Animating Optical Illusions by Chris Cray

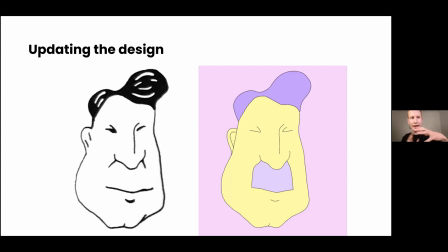Like, I love its organic life, but in a way, for me, it distracted from how some bits of it were working. So I thought I'd lean into how it was functioning, and really,
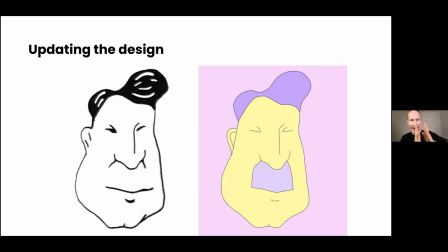like, in focusing on exactly how the shoulder is turning into an eye, we'll get a lot from it, or I get a lot from it. So here's my frames that I came up with. And you can see them, the rough animation, similar before, the line animation, how it's animating.
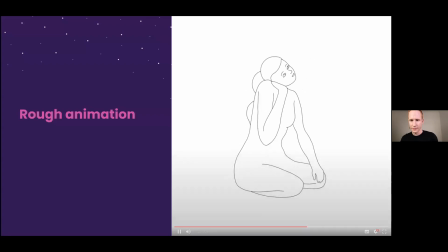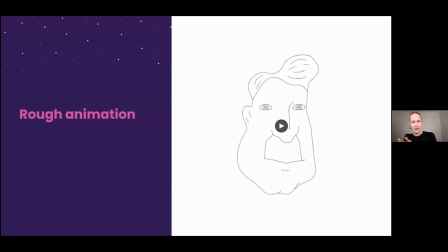And like before, another part of how I could help, how I could add to it, thank you very much, was that it's that subtle rotation.
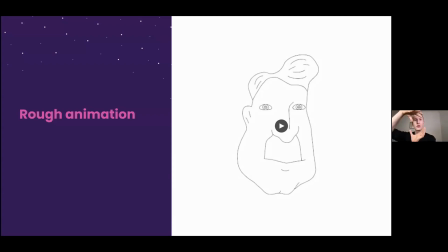So yet again, so if the head was the same drawing, I mean, it's so pared down and pure, it's like one drawing rotated around, which sparks the idea of different figure, different dimensionality in our minds.
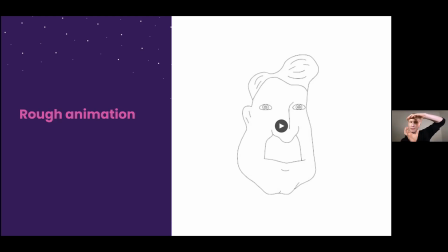Now, this one's similar. It's a morph that is very similar, but even though it's a morph, the dimensionality of it is so different that it does bear looking at rotating around.
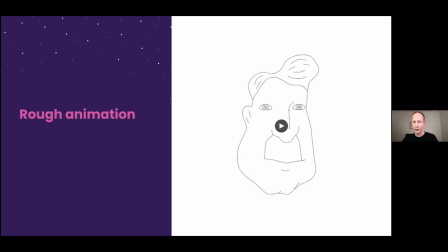So, you know, that nose versus that elbow. And here's can you play it again?
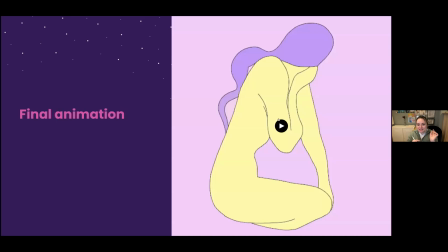Sorry, it would be, I'd like to see it again. I know you're going to play the final, but keep it looping.
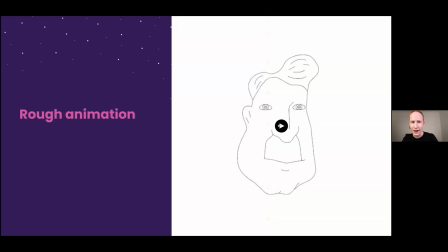Oh my gosh, please, let's keep it with the lines. Interesting. Please. And so I quite like this, the lines, because I have quite a scratchy, I
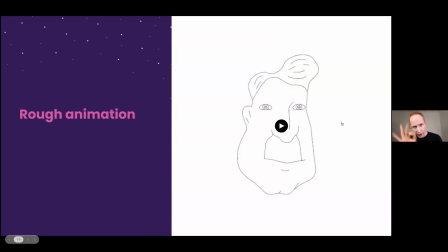don't draw lines in a fluid way. Like, I sort of chip away at the line. And I think lots of people that draw a bit like your handwriting, you enjoy it because you see yourself in it.
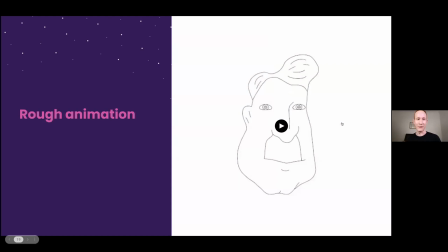So I always like my roughs, because whilst I don't always feel that that line style will serve the animation that I'm trying to make,
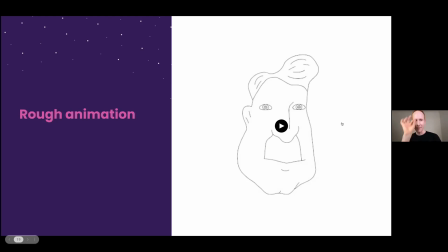I enjoy the stage where it was the last time I see the truth of how I actually think about drawing in my mind.
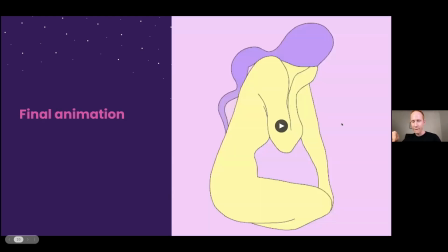And here is the final animation.
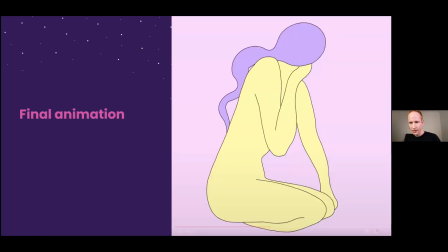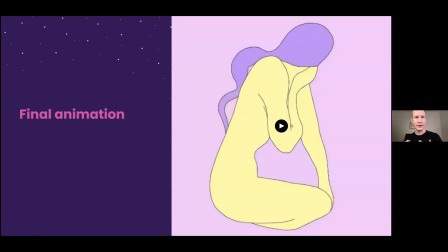Now, when I put it in a sequence, you'll later see it in a sequence, I had a darker background. This one's working better because that negative space between that upper lip, elbow section, it's not that different.
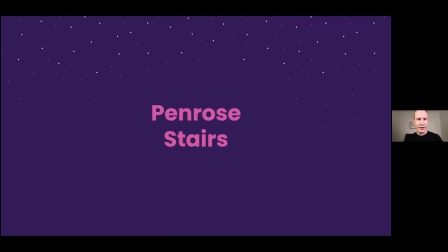So that was quite satisfying. Last illusion, the
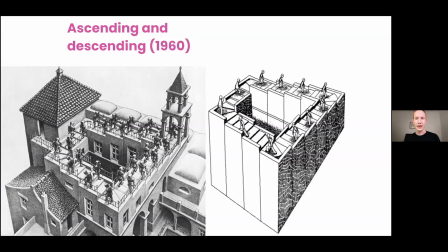Penrose stairs, which I first encountered in Escher's Ascending and Descending. And this looping animation on the right is something I did almost 10 years ago,
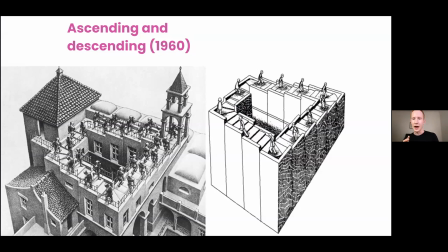because for the same reason, just I saw it, I thought, let's pare it down, let's make it move. I love the animation so much, I love the illusion so much that I wonder if dramatizing it and having it moving will add anything.
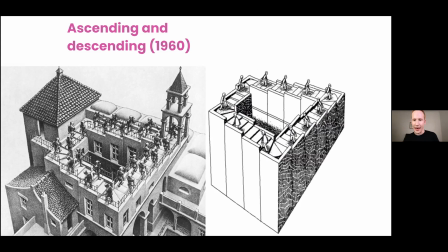And for me, I really enjoyed it, but I left it there And in coming back to this project,
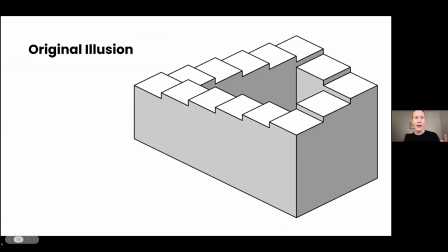I learned that this was actually Escher was adding to an existing illusion, not to draw a parity between me and Escher,